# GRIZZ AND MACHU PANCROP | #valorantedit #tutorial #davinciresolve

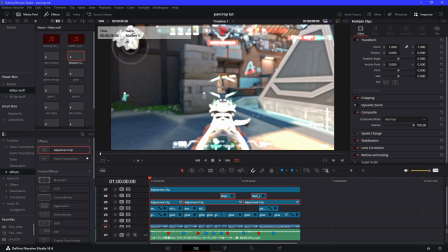964s
With pan crop, it gives it a lot more flow to the video, makes it more like watchable in my opinion.
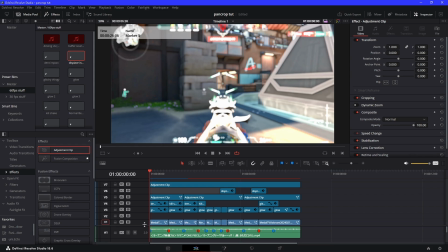971s
I like videos with good pan crop in it. Like that's like #1 important thing you should always add to your video. Pan crop, glows, like just simple effects like that. You don't really need to do transitions like how I do. If you are going to make a video, make sure you always have pan crop in your video.
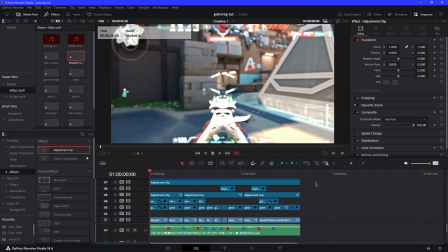987s
Make sure it focuses on the right things. Make sure you have the right graphs for it, which I just showed you guys how to do. I basically just made my own edit and added pan crop to it and showed you guys what it was, how I use my pan crop. And basically I just did that for all my videos. This is my pan crop. It will fix up your videos a lot, trust me.
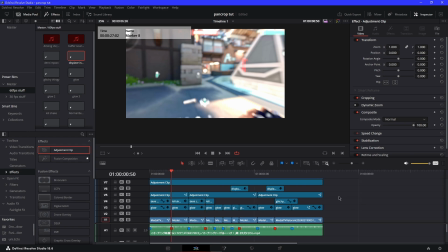1006s
And yeah, that's pretty much it. Thanks for watching my part, and Machu is next, so here's Machu.
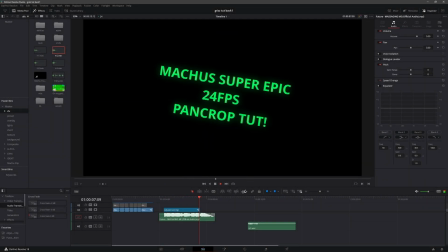1014s
What is up everybody, and welcome back to MACHU'S super epic tutorial.
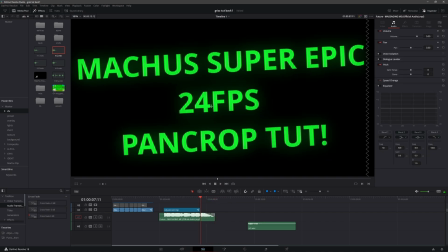1018s
And today we're doing a pan crop tutorial in 24 FPS. You know it's me.
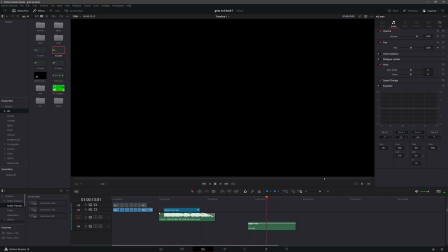1024s
Machu, you there? That guy, the Machu you there guy, you know me. So let's get straight into it.
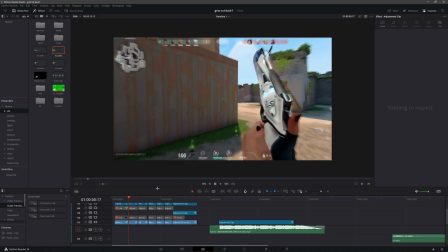1030s
So last tutorial in Grizz's sheriff velocity tutorial, I taught you guys on the same clip how to do velocity for sheriff.
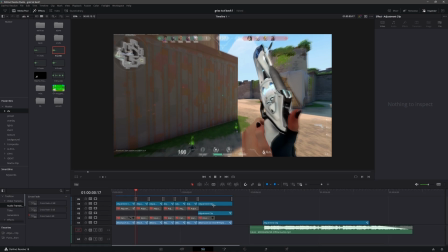1036s
And now this time we're going to be learning the pan crop of that, and that's the zooming in and zooming out I did on this edit.
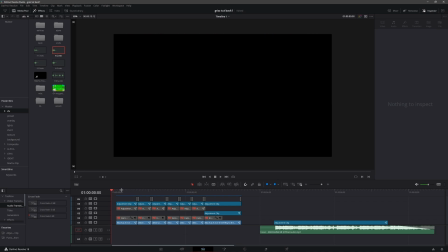1043s
So let me show you it with the velocity and the pan crop.
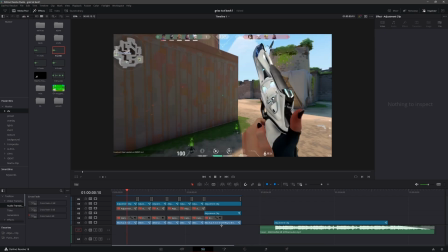1050s
There you go, that's all the pan crop I added. So I'm going to be remaking that with you guys right now, so let's just get started.
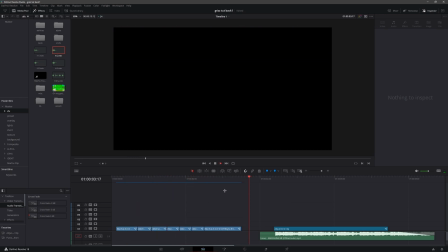1057s
So now we just have this bare layer of just velocity. So what we're going to do is we're going to grab an adjustment clip. I have it favorited. You're going to want to trim it to the same size as your first velocity clip.
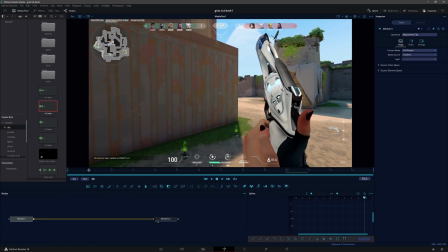1067s
So once you do that, you're going to go to Fusion, click Fusion, and right away you're going to grab this thing.
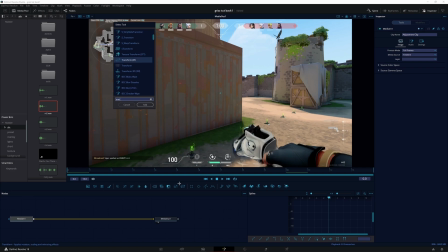1075s
You can click here, or you can shift space transform. I just like clicking right here, it's way easier.
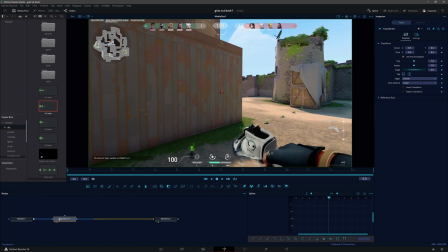1080s
So it brings out a transform. This is the transform node. So you'll connect this to your node tree right here. And then what I like to do is, because this is the opening clip of a sheriff, and you can see in this clip it's kind of like a pop-up takeout.
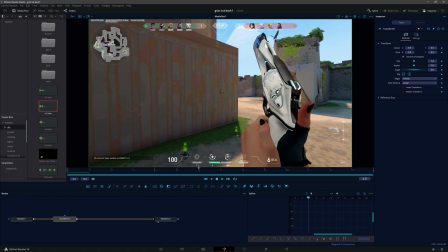1096s
I think the best thing that you can do for this is a zoom out.
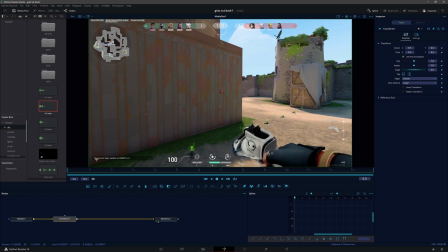1100s
And usually whenever you're editing, you're going to start an edit or a clip with a zoom out. It gives it impact and it helps it transition from clip to clip. So what value I usually use for my first pan crop, especially for this one, I'll usually use a 1.8.
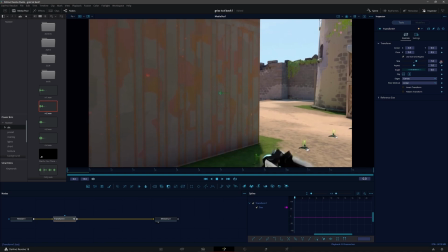1115s
So select 1.8 on the size, keyframe it on the first frame, the very first frame, drag it all the way to the last frame.
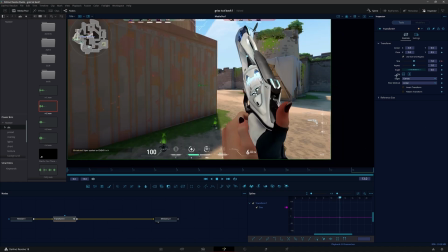1123s
So usually people will end up going back to the basic value of 1, which I guess works,
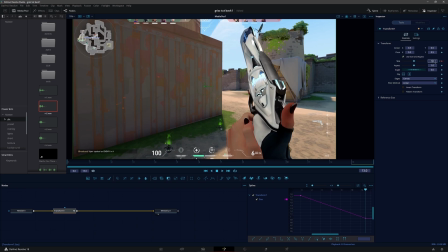1130s
but if you really want your edit to flow, you'll want it to be like a value such as like 1.02.
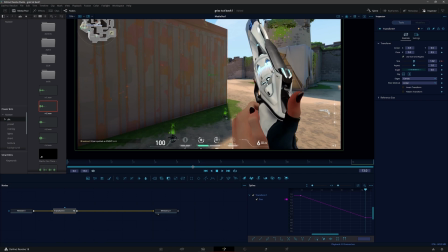1135s
That's what I do. You can see it's not fully zoomed out again, and this will help later when you transition from clip to clip to make it feel like it's not repetitive.
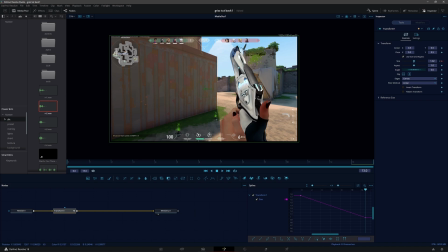1143s
Because one thing about pan crop that you guys need to know is it gets very repetitive, and the way to avoid that is to use values that are different every time. If you keep using the same values over and over again, it'll look like you're just copy and pasting, and that's not good when editing. So once you keyframe both of those, I'm going to do 1.02 for the last frame here.
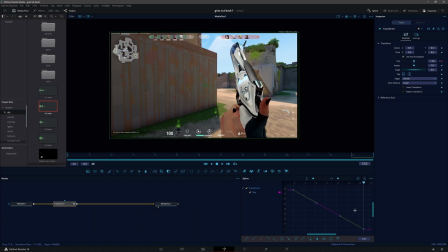1160s
Highlight it all, you can press Control A and then click S. So this type of velocity is relatively similar to other graphs that you'll see. So usually you want to do a fast slow, just like we do for velocity, a fast slow.
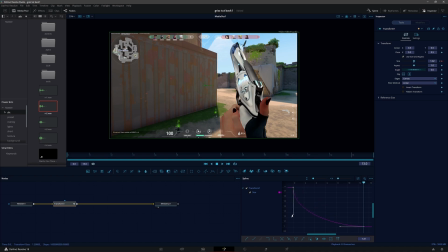1177s
What you'll do for this is you'll drag this one down, and you'll drag this one to the left. So make sure that this bottom line doesn't go below this little like line right here. It can't go below itself, or else it'll do a weird bounce.
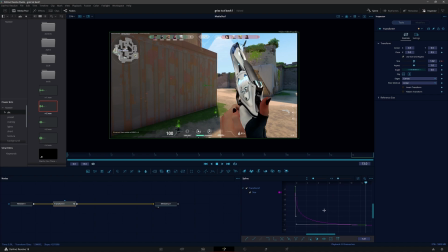1193s
So you want it above. So this is what a normal Pancrop graph would look like, but we're going a little bit more advanced because I want you guys to be good, you know?
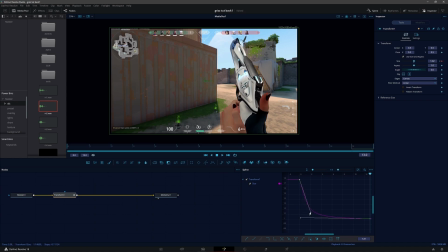1202s
So what you'll do is you'll grab this hand, you'll drag it to the right, maybe around here, then you'll grab this hand and drag it even further this way.
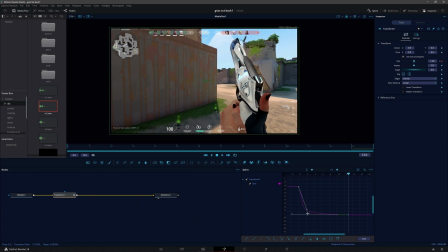1211s
So now it kind of creates this like curved L shape. So you can see that kind of works right there. It kind of creates a cool little zoom out effect. But one thing I like to do with this bottom point is I like to tilt it up the slightest bit. What that does is it kind of keeps it zooming out the whole time. So I think this looks pretty good for the first clip.
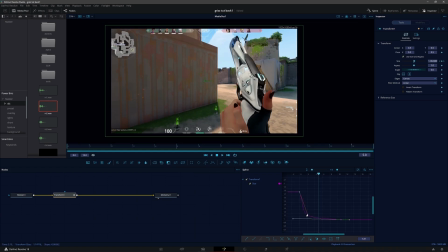1229s
It has enough impact. Maybe we'll bring this up a little bit so the beginning is a little bit slower. Something like that. Let's bring it back down. Yeah, that sounds good. Yeah, okay.
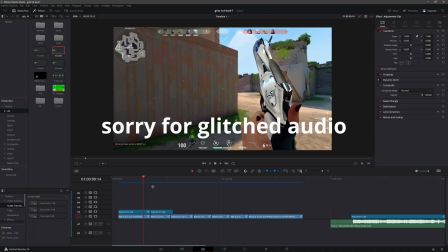1240s
So you'll see that that's good for this first one. And now the next clip is a click down.
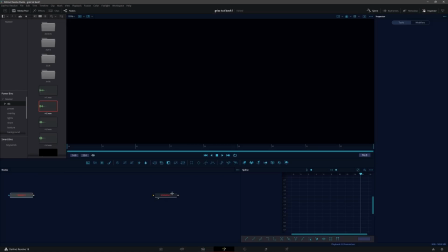1245s
And click down is usually a place where you'll want it to zoom in because of the impact. Just the impact, it'll help the impact of the click on the sheriff.
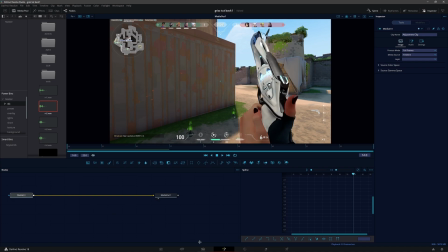1253s
And if you think about it, the last Pancrop we did was a zoom out. So usually you'll go with the zoom in next. Not all the time though. We do break that rule a lot. So what we'll do is just add a transform. Go back to the same value you ended your last Pancrop with. So that's going to be 1.02. And then I'm going to bring it to like, I don't want it to be too zoomed in so the gun doesn't like, so we're not like super close.
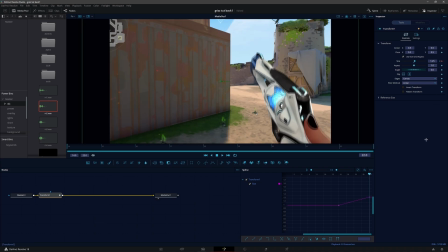1277s
So maybe something like 1.25. Something like that.
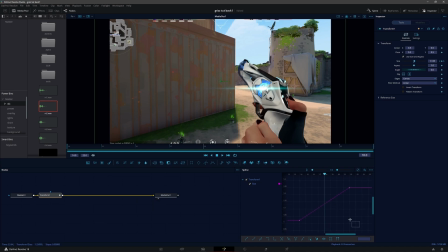1282s
Okay, so now you're going to zoom to fit your spline. This time, you're going to do the same thing as last time, but opposite. Because it's a zoom in this time. So the graph is going to be going up instead of down. So what you'll do is bring this point up here, and then bring this point to the left.
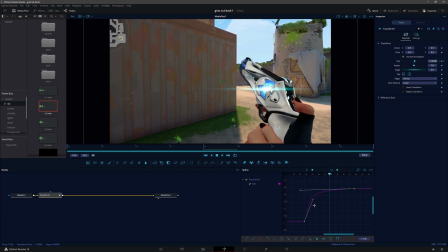1299s
Something like here. And kind of like bring this point maybe around here. This is like a general graph that you'll see a lot for Pancrop. So instead of it being straight like this, you see this line is straight on this line right here, this little graph line. You can bring it down a little bit and that'll help it flow. So now you can see that works, right?
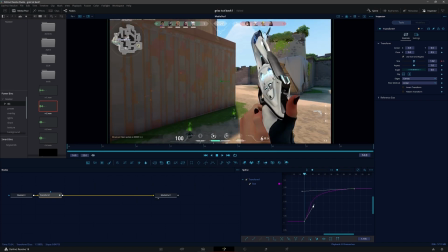1319s
But I think it's too fast. I think we don't need it to be that fast. So what I'm going to do is I'm going to bring this down and bring this in.
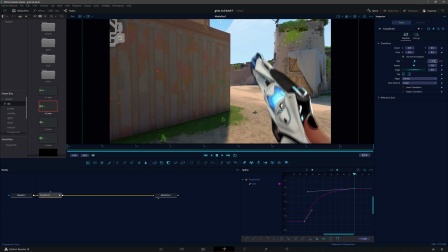1326s
So it goes like that. I also think that we zoom in too much. So I'm going to go to 1.2 maybe. So now what I can do with that is adjust the graph to make it flow just as well.
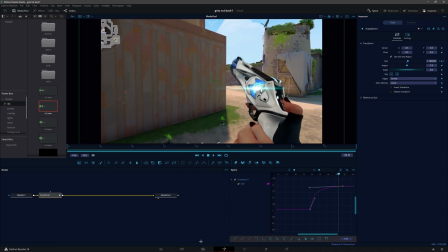1337s
So like that. Yeah, that looks good. I think that looks good. So now you can watch that.
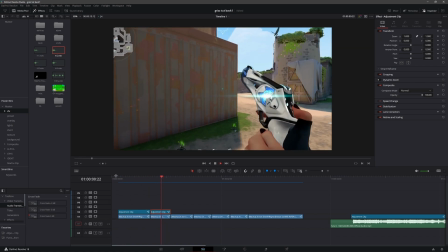1343s
It's like a zoom out, zoom in on the click. Zoom out, zoom in, click. And then you'll go to the kill next.
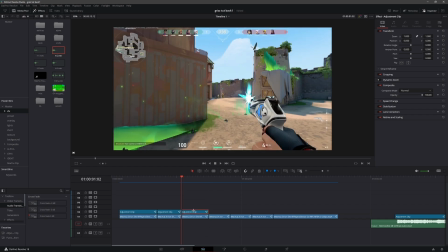1349s
For my clip, that is. So for a kill, Pancrop, on mainly any gun, this varies depending.
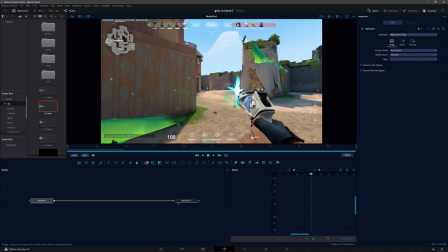1358s
Maybe if you're using an opt, you'll do different values. But right now we're focusing on the sheriff right here.
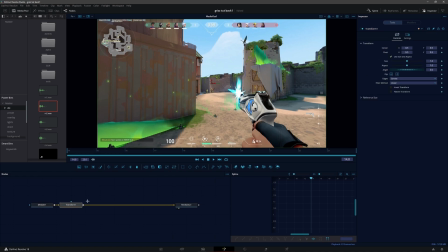1363s
So for kills, you'll want to use the range of 1.8 to 2 to 2.2 for the size. 90% of the time when you're getting a kill, you want it to be a zoom out. It's way more impactful.
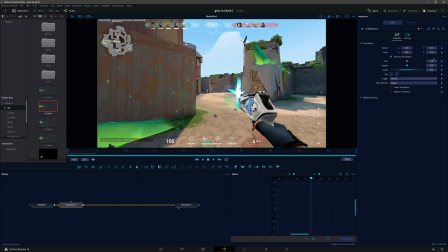1379s
It creates a stronger effect for your edit. So we already used 1.8, so I'm going to vary it and pin in just 2.
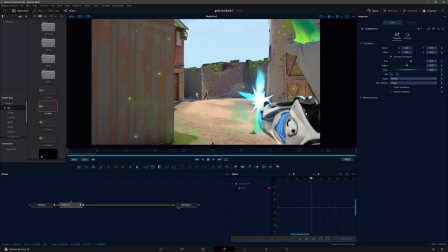1386s
So now that zooms in a lot. I know this seems like a lot right now, but you'll see what we do with that.
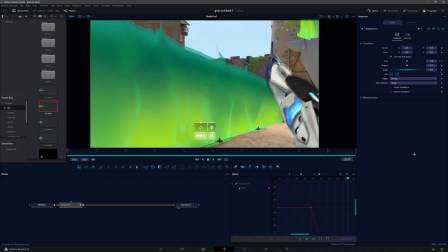1391s
So 2, and then I'm going to go to the last frame. And then usually you don't want to go back to 1. So I'm not going to do that.
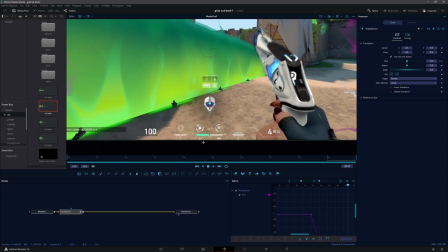1399s
I'm going to go to like maybe 1.01. It's kind of like cheating the system. It's barely different. You can kind of see it's slightly zoomed out like that.
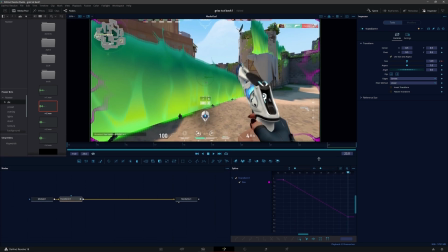1406s
But so we're going to use those values now. Highlight our spline here. Do the same graph we did as the first one. Basically, we're going to adjust it a little bit later. So you see I tilt this bottom one up. This one like this, kind of like this little L shape you see here. So that works good, I think.
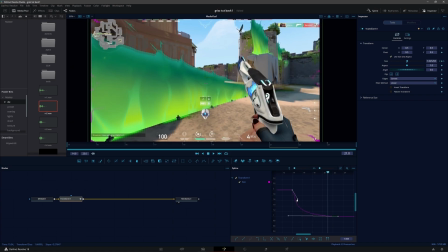1423s
But I think the beginning could use more impact. So I'm going to bring this up like this, and then bring this to the left a little bit.
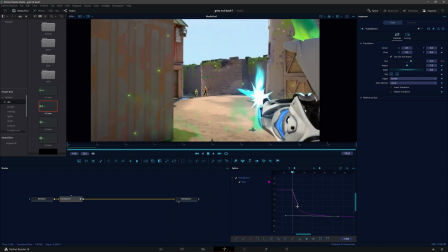1430s
You see kind of what that does. I'm going to bring it down a little bit. It was too, yeah.
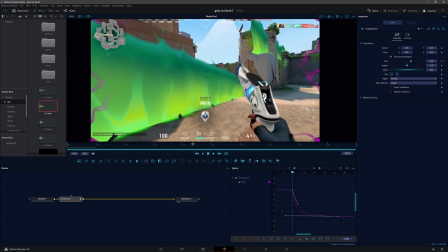1436s
And that looks good. It zooms out fast enough, but it also still shows the zoom, so you can still see what's going on.
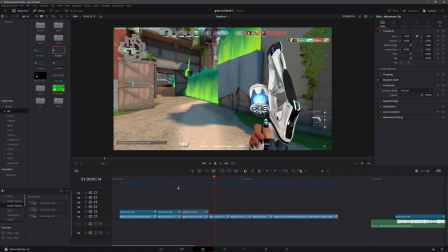1443s
So if you watch that, it kind of like flows from clip to clip.
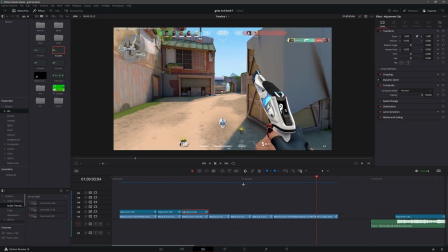1448s
Bum, bum, bum. Bum, bum, bum, bum. Okay, so now we're going to get to reload.
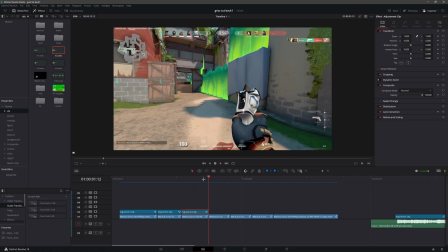1454s
So this is a reload out, and the last one was a zoom out. Add another adjustment clip.